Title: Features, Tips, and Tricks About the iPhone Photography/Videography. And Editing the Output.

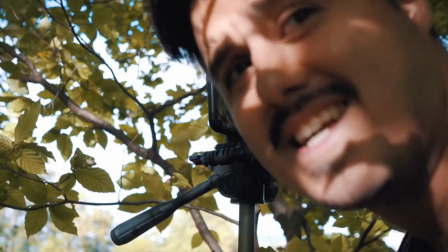12:13 So the camera is hidden between the trees and this is a different angle
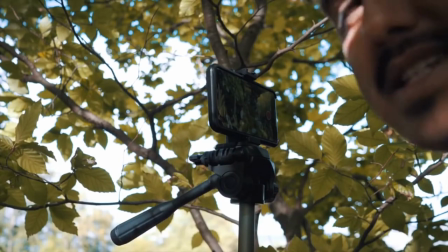12:19 that I want to get again me walking this path so I can create a dynamic shot.
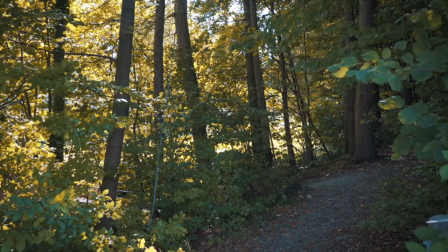12:26 Press the video and we can get started.
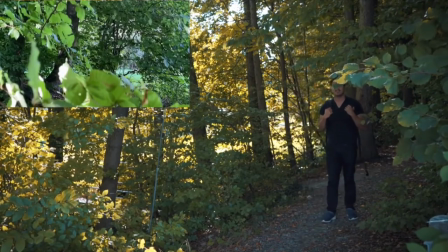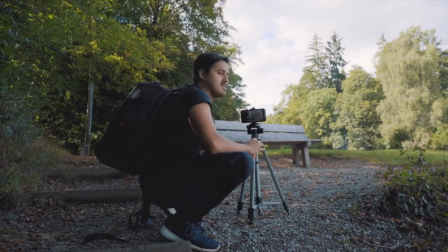12:40 So this is the part where I walk towards the bench and take off my bag, pull out the camera and take pictures of the city. So I'm gonna set the focus on the bench and lock it and start recording.
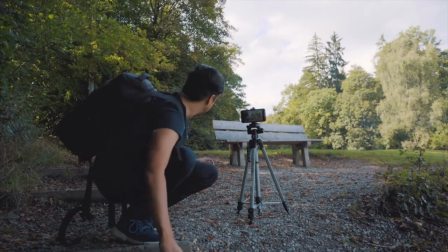12:59 Oh, and one important note is that you don't want to have the trash can in your frame.
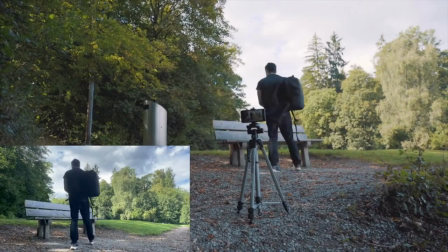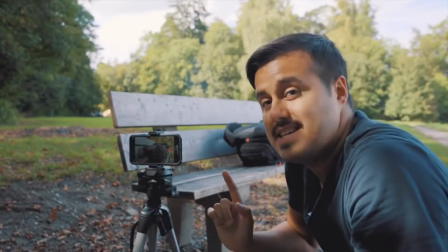13:10 So I'm going to get a close-up of my bag. I'm going to use the tele lens and I set the focus on my bag.
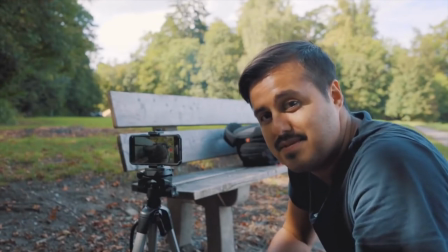13:18 This way I can create some nice shallow depth of field. So let's see how this will look like.
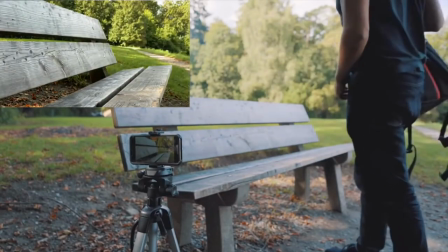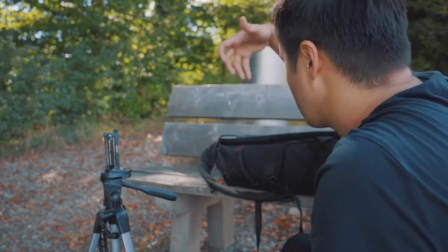13:30 So the next shot will also be a detailed shot where I grab out my camera, but I don't have my second camera with me.
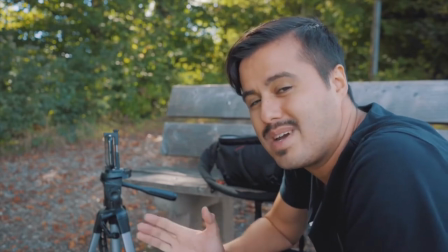13:38 I'm actually going to use this one. So you guys won't really see the behind the scene.
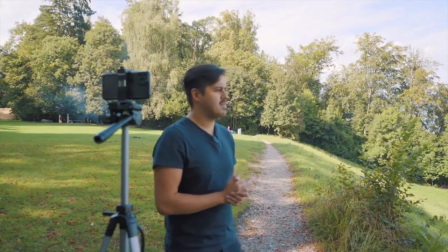13:45 So sorry about that. So after grabbing the camera, I will get a medium shot of myself.
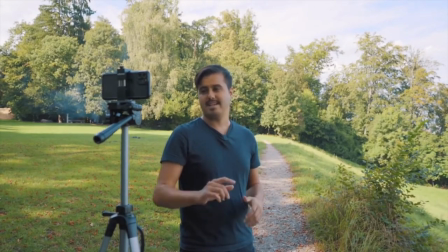13:51 I'm gonna use the front facing camera so that I can set the focus on the sky
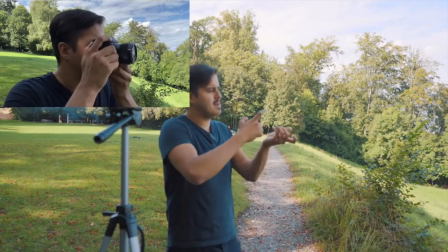13:59 and preserve the highlights. And I'm just gonna lift up the camera and then take a shot of the city.
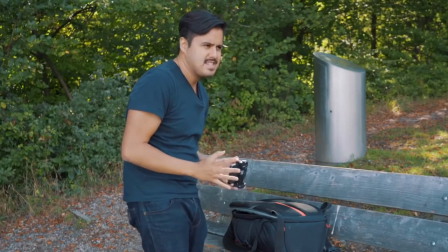14:07 So the last shot is gonna be a sort of POV shot where I
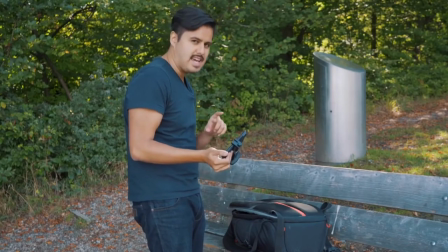14:11 put the camera back into the bag
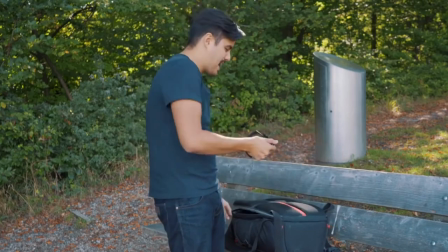14:16 and I sort of close my bag and then fade into black.
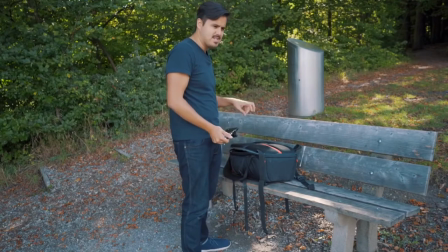14:21 I already have a shot taking out the camera. I'm just gonna reverse that clip in post.
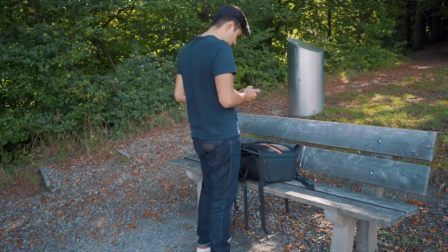14:28 And yeah, I think it's gonna look great. So let's start and I'm gonna use the ultra wide angle for this one.
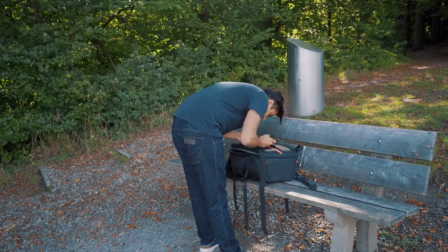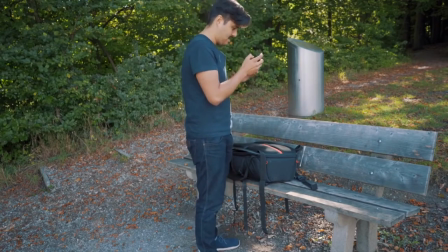14:41 Yep. That's gonna be our ending. All right, guys. So I actually already finished editing the video. We're gonna use the InShot app and it's actually a really simple video editing application that is almost self-explanatory, but I'm gonna walk you step-by-step through it and also show you some advanced features that you can apply for your video to make it look even better.
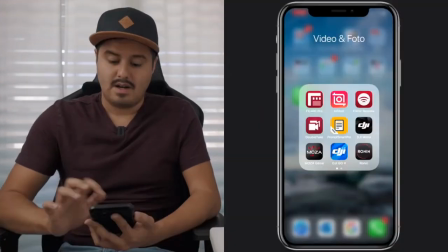15:08 So make sure to download the InShot app and we can get started. All right, so open up the InShot app and we have video, photo, and collage.
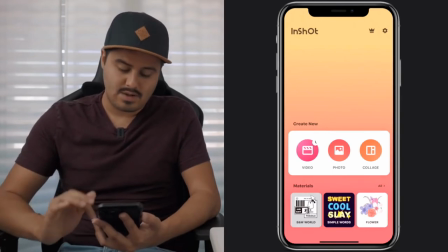15:17 We're obviously going to work with videos,
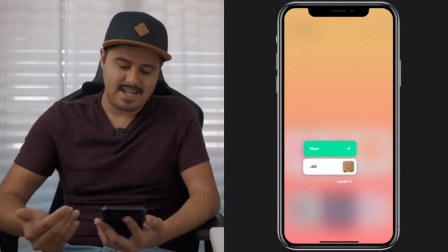15:19 so select that as I said before I already edited the video so it saved it as a draft it does that automatically and you have to just be careful not to delete your original files on your saved camera roll if you're still working on the project
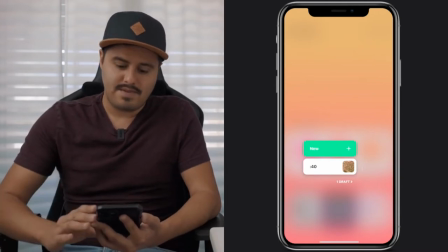15:37 so just to show you how to import the video you would select new and
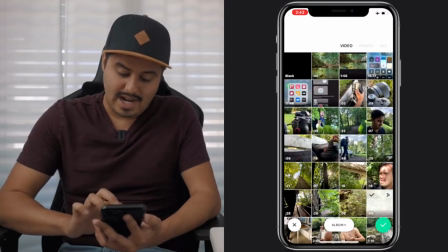15:43 then select the videos in the right order so as an example
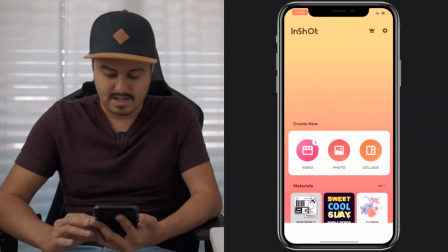15:50 and I would select the green check mark okay all
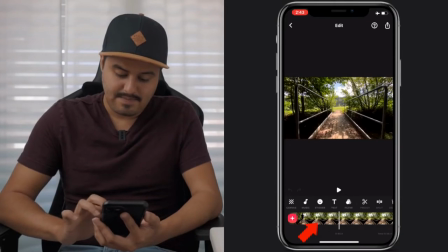15:57 right so this is our timeline as you can see and the first thing you want to do
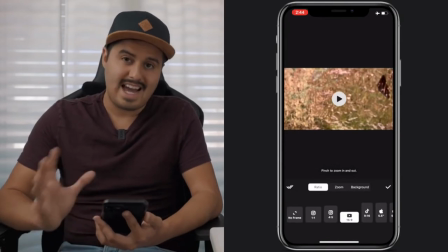16:03 is go to canvas and you have different aspect ratios So you can choose
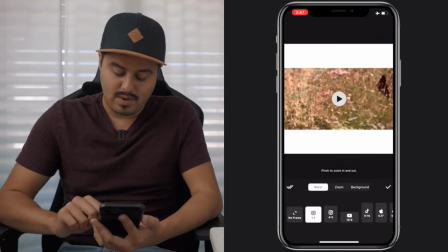16:08 four by five for Instagram or one by one or nine by 16,
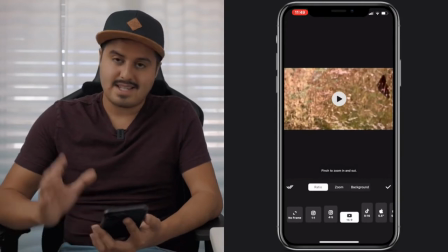16:14 but we're going to use 16 by nine because that's the standard ratio for film.